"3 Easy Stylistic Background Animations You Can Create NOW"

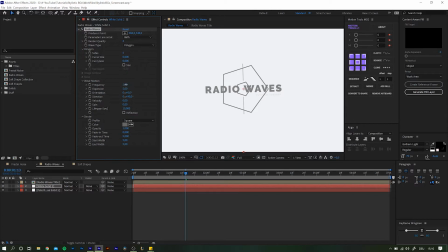Frequency, spin, stroke width, literally anything. Moving down the timeline, we then can look how the scene is filled up. And in this case, I feel like the shapes are too cramped out here, so I'll increase the expansion just a notch. Okay, now I'm actually happy with the waves, but it got a little too hard to read the title in my opinion. So what I'm gonna do is to create a new adjustment layer with Control and Alt on PC or Command and Option on Mac, and then hit Y on your keyboard.
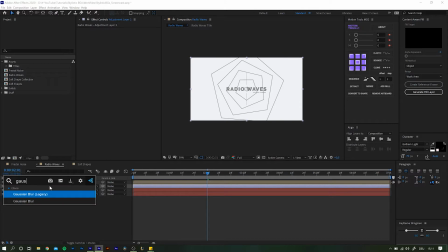And then apply a Gaussian blur. Normally I would go with a camera lens blur, as the result looks considerably better, but it also uses a lot more power and time for the machine to calculate things. So I'm gonna stick to a simple Gaussian blur for the sake of this tutorial. After you increase the blur amount,
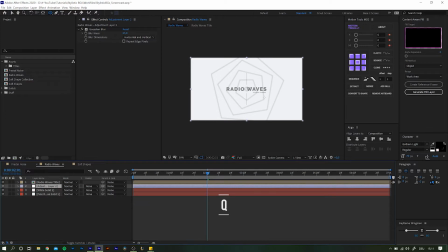choose the shape tool by clicking up here or simply hit Q on your keyboard and create a big ellipse right onto the adjustment layer to create a new mask. Then you might want to increase the feathering until the harsh edge is gone. Depending on the title, you might also want to increase the mask expansion.
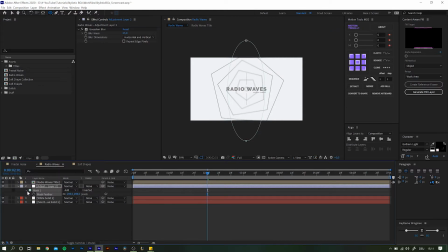This not only increases the readability of the title, but also creates a little more depth. And that's it for number 2. Visually, I like option number 3 the most.
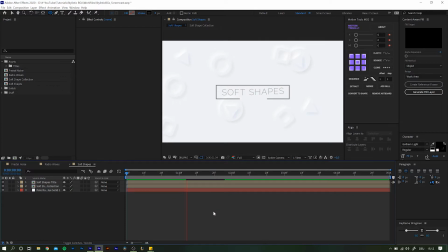But at the same time, it really does not fit into every project. But when it does, it is a visual that only very few people are using. For this one, I got inspired from Alexander Hess over on Instagram.
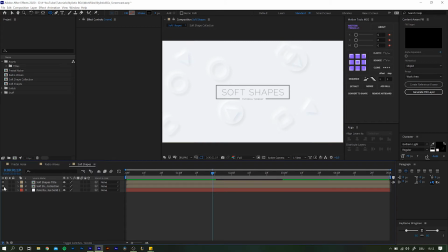I hope I didn't mess up his name too much. Now let's dive into how to create those soft shapes. First off, create a new shape using the shape tool. Remember, Q on your keyboard. Any shape will do for now.
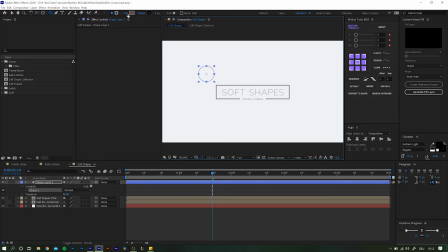I want the first one to be an outline only, so go into the fill and choose none, and into stroke and choose solid. As your stroke color, for now pick any color you want. We need to change that in just a bit anyways. Create the shape, not too big though, and search for the effect drop shadow.
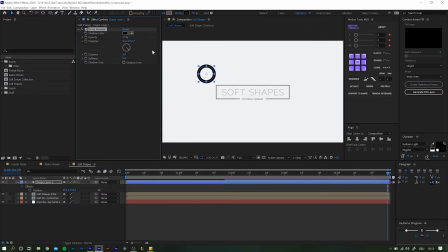Set the angle to wherever you want the light to come from.
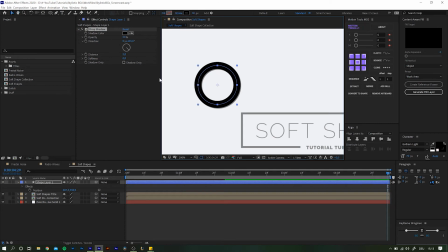In Western cultures, we usually tend to imagine the light coming from the upper left corner, so the shadow should drop to the bottom right. Set the color to a darkish gray and increase the distance to around 30 and softness way up about 80 or something.
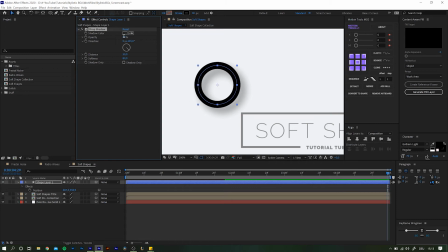Then simply decrease the opacity to 10, and that's it for the first shadow. Does not look like much yet, does it? But just you wait, my friend. Duplicate the drop shadow effect, spin the direction to the exact opposite side,
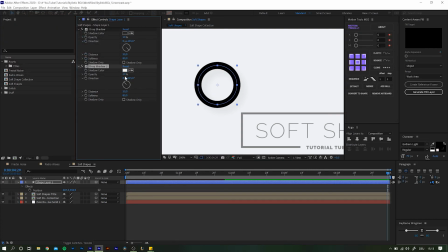change the color to white or off-white or whatever you want, and increase the opacity to 80-ish.
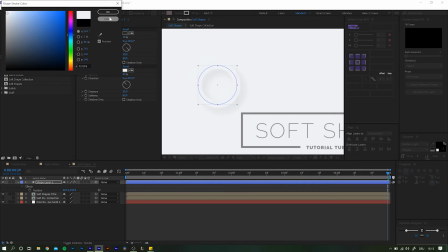Finally, change the stroke color of the object to the same as your background. And now you have that soft shape that is only defined by its shadow casts.
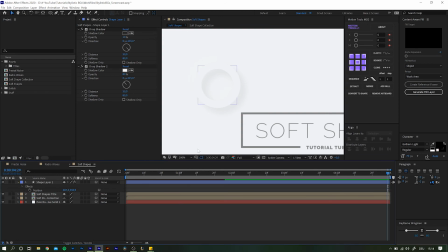I don't know about you, but it looks just so smooth and satisfying to me.
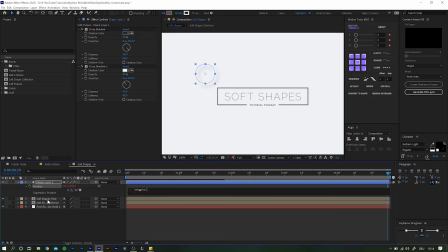Now all that is left to do is to wiggle express the position and rotation, duplicate it a bunch of times, and maybe throw some other shapes in there as well.
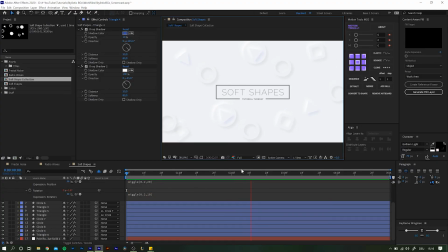Now you're done and have another very unique style at hand to use in your animations. Well, and there you have it. If you combine these techniques with the ones I showed in my last 2 videos, you can create some pretty intriguing title and lower third designs, so definitely go and check out these videos as well. If you enjoyed this video, smash the like button, subscribe if you aren't already, and ring that bell to be notified about future videos. Thank you guys very much for watching, and I'll see you in the next one. Cheers!